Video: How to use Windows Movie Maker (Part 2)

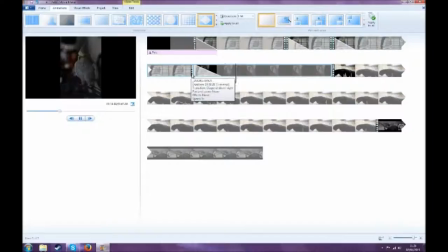250s
Alright. Now, as you see here, this is a few seconds of just a still picture. And that could be a little bit boring. You never really see that, you know, in professional video.
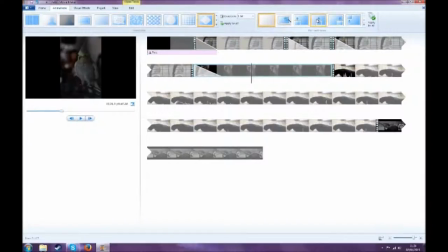266s
So what you can do is when you're on animations,
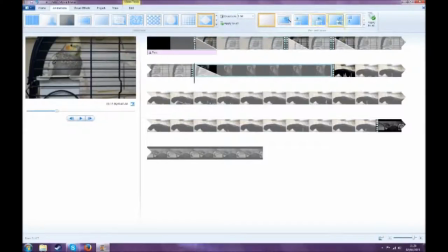273s
on the right over here, these are not transitions. These are actual video panning.
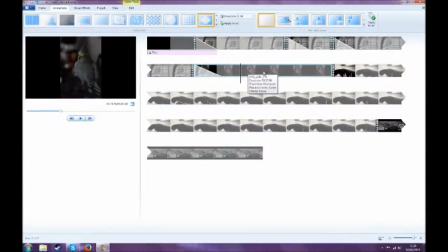278s
So, alright, let's make sure you're actually clicked on the clip you want. And these kind of give you a diagram of the movement. So let's say, let's look at this picture. Okay, so let's say we want it going up and down. Here's one of, that looks pretty cool. Alright.
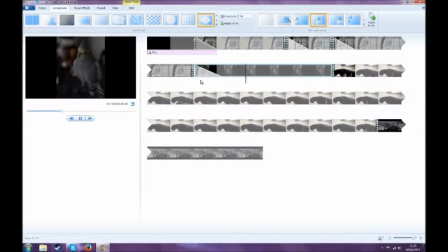295s
So now as you see, that gives it a bit of a movement, it gives it a bit of a life, and that's a much less boring clip now. Now, going back to what I said before about the text, which we put in the beginning, you don't actually have to make a separate title for text you can also you know put text wherever you want so
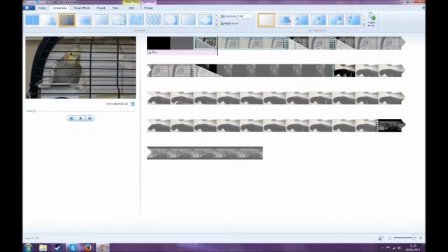314s
um my bird's name is sunny uh because of the sunny cheeks so what i'm going to do here is i'm going to go to home now there's no uh until you actually make text
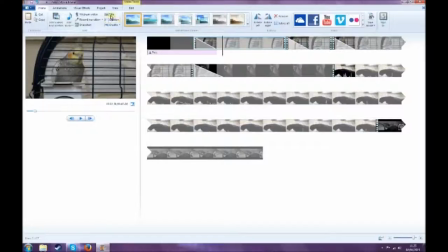327s
there won't be a separate uh bar for text so as you see here don't do title again title will put in a whole other clip there and that's an asshole to get away. Don't even, uh, let's not worry about that again. You really only want that in between clips. But if you want to go on the clip, you go to Caption.
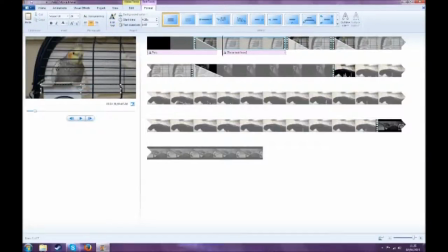342s
Now, okay, so her name is Sunny, so. Sunny. Now, that's a bit hard to read, so. Highlight it. Now let's make it bigger. Let's bold, you know, italicize.
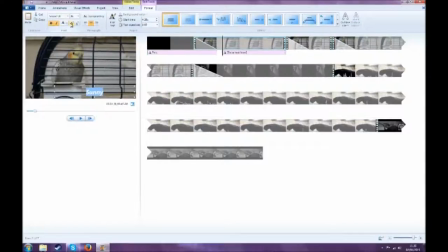359s
Just make it a bit more noticeable. So white is not the easiest color to see there, so let's make it red. Oh, the other text is purple. Let's make it purple again. Oh, it's not easy to see, is it?
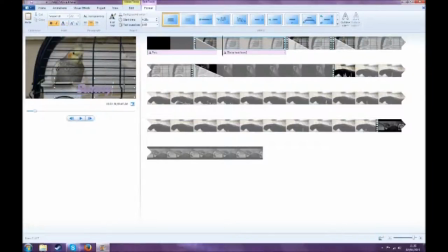373s
There we go. A different shade. Yeah, I'm just messing around here, I don't really know. Red's pretty easy to see. Let's just leave it at red for now.
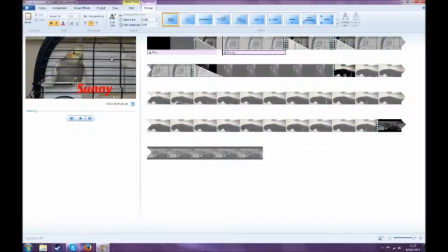385s
Now, aside from actually clicking caption instead of title, there's no effective difference when you're actually doing anything with the text. It acts the same. So now let's click away from that, and it pretty much saves it there. So, start from the beginning.
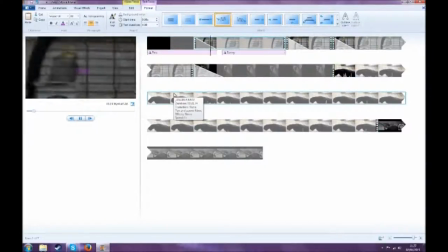401s
Pets. And now, sunny. Okay, I forgot to put in an animation.
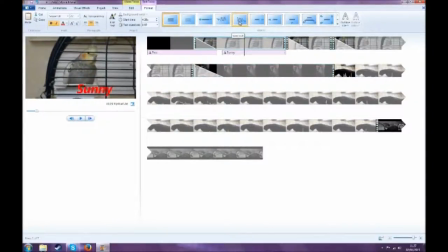406s
Let's do that there. Like I said, same way. Yeah, that's a nice way that it works. Alright. Okay, so now we have the picture here.
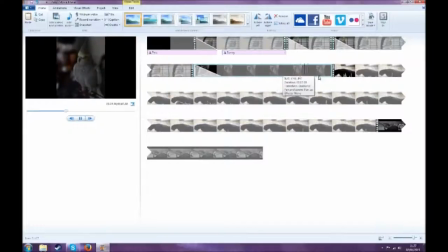420s
That's where we were up to. and now it comes to the clip of my dog.